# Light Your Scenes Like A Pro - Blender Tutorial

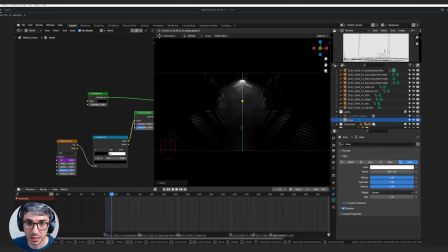0:00 Hello and welcome to another exciting Blender tutorial. Today we're going to be looking at lighting and how you can set up your lights to shoot your scene like an absolute pro.
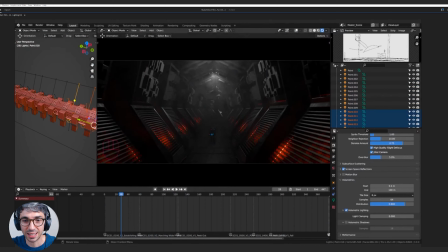0:08 Let's get started. Now, I want to talk about a couple of ideas. The first thing that you want to do is think about your environment and lighting the space that you're in.
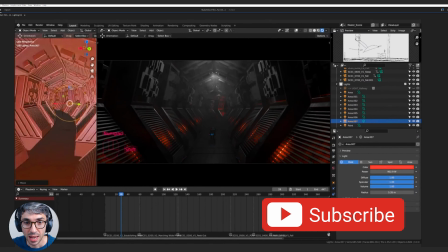0:22 Sometimes you do this with an HDRI image. So it's just a basic environment image that lights the whole scene.
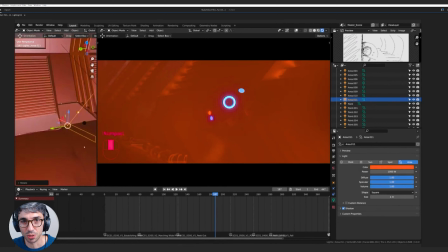0:27 But the idea is you want to be able to see the scene in your camera. You want to be able to know, where are we? What are you looking at? That's sort of the first thing that I do, is I kind of lay that out. You can see I've put some atmosphere, some smoke in the shot, and I've just kind of get this general pass on the lighting.
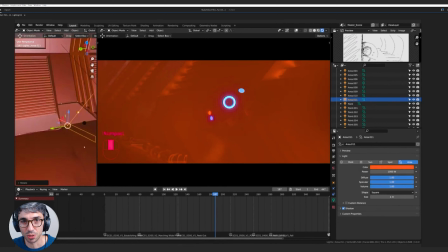0:41 Now, what you're always thinking about when you're lighting is thinking about emotion and tone, and also creating shape with light.
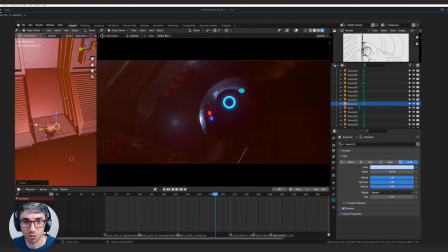0:47 And emotion and tone means, what's the vibe? What's the feeling of the scene? Is it a scary scene? Is it a happy scene?
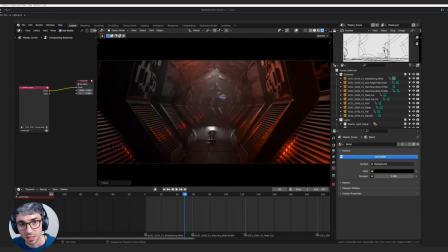0:53 What's the internal state of your main character? How can you externalize that? Now, I wanted this scene to be kind of like this dark and dingy, kind of drab space, really techno sci-fi, but just, a little bit uncomfortable.
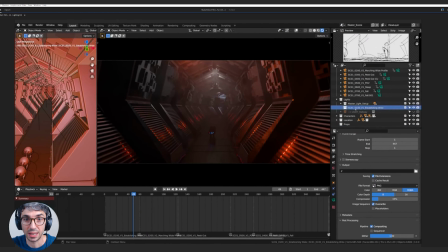1:06 And I want, because that's how my internal state of my main character is. Now, the other thing that I'm thinking about is
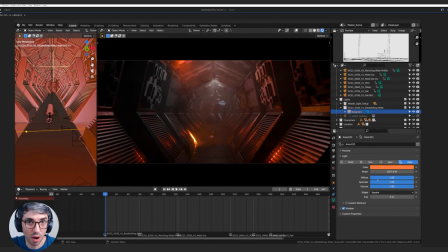1:11 shape. So what I mean by shape is contrast. So light and dark. You don't want to overlight your scene. You want to have areas of your scene that go into darkness. You want to have areas that go into light.
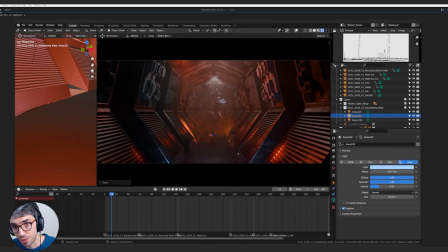1:20 And the whole point of that is to really give the audience a sense of your space. Like, what does the space look like? How does it feel in 3D? If it's all just sort of this flat color, it doesn't look very good. But if you have bright highlight on something that wraps off into shadow,
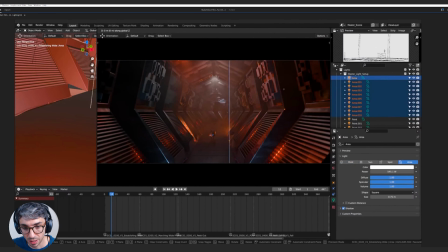1:34 it's going to look really nice because it gives the audience a sense of this sense of 3D, that it pops out of the frame.
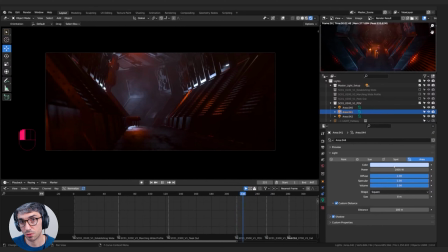1:40 And that's what you want to be doing. Now, once I've got that general sense going, the next thing I do is I kind of move into the basics, which is the three main lights you want to use, which is the key light, the fill light, and the rim light. Now, one of the hardest parts about doing that, we'll look at an example in a second,
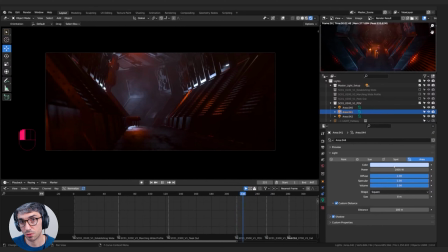1:56 is when you have a wide shot like this, your camera is far enough back that you can actually see the whole scene. And you can't just stick your lights right in the shot because you'll be able to see them. So I'm trying to hide the lights here. And I'm looking for ways that I can hide a key light, hide a fill light,
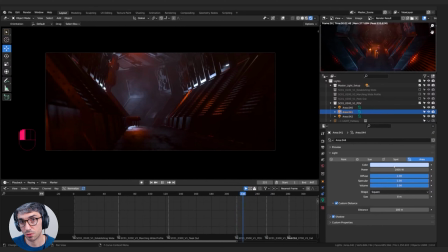2:11 and hide a rim light into my shot in such a way that feels motivated. Now, that's another really key point, is motivated versus unmotivated. Motivated light is basically there's a source that justifies the light. Unmotivated means there is no source and it's not justified and it doesn't make sense why that light's there. Usually you want to have motivated lights because you want to have it kind of make sense.
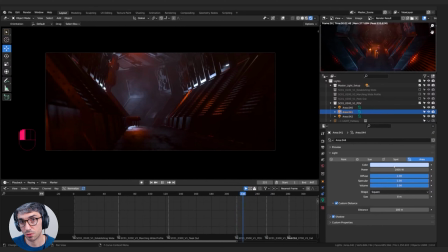2:30 You want it to feel cohesive. You can see I'm hiding lights in the little alcoves, and that's to create motivated moments where I'm able to say, all right, there's a reason there's a light here. There's some kind of light source that's you can't see, but it's tucked in here and it makes sense. The big thing too with key lights, fill lights, and rim lights is I'm trying to really light my main subject.
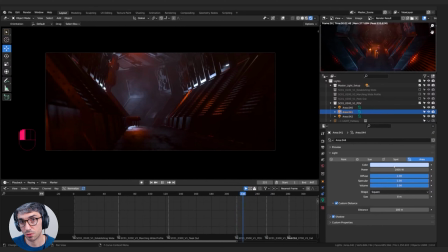2:47 And that's the last big thing you need to think about, is where's the audience eye need to go? So in my case, I'm going to show my audience the space, but I also want to show them the little robots. And so I'm trying to get the eye to go to the little robots. And you can see what I do with this main rim light that I set right behind the characters, the little characters that are walking.
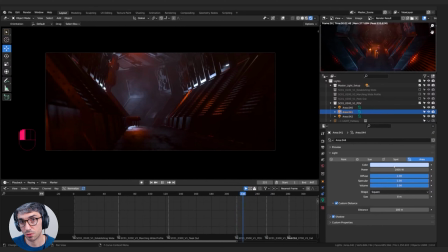3:02 It's to achieve something that another really big important part about lighting is separating your characters from the background. So you can see they're kind of getting lost in the fog, but as soon as I put this big bright light behind them, they pop, they stand right out.
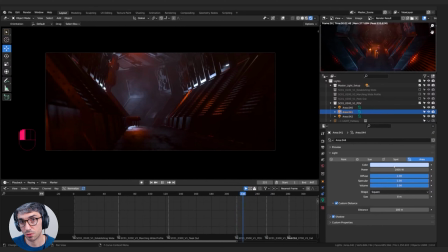3:15 You can see the edge of them versus the background. And that's a really, really important idea, being able to separate your characters from the background. I also do it over here. Way back here at the beginning, you'll see when I'm lighting the space, I set this light way back here in the hallway in this corner, and I brighten it up.
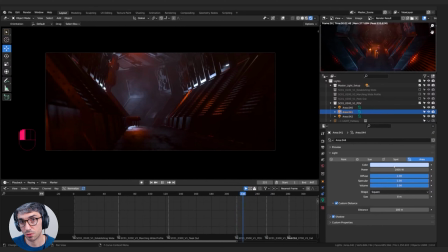3:33 And what this does is this creates this really bright space that highlights the fact that there's a turn in the hallway. Before I do that, you can't see that there's a turn. It just sort of goes into darkness. But by creating this, I get this rim in a sense that kind of highlights this change that's going on.
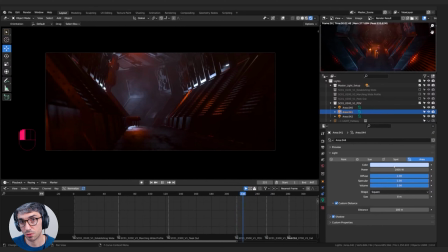3:48 So that's the idea behind a rim light, is you want to be able to separate your characters from the environment so they don't get lost. Now, the idea behind a key light and a fill light are similar to what I was talking about, shaping the space. So, we have these light and dark areas that separate the three-dimensional geometry from each other so you can really get a sense of the space.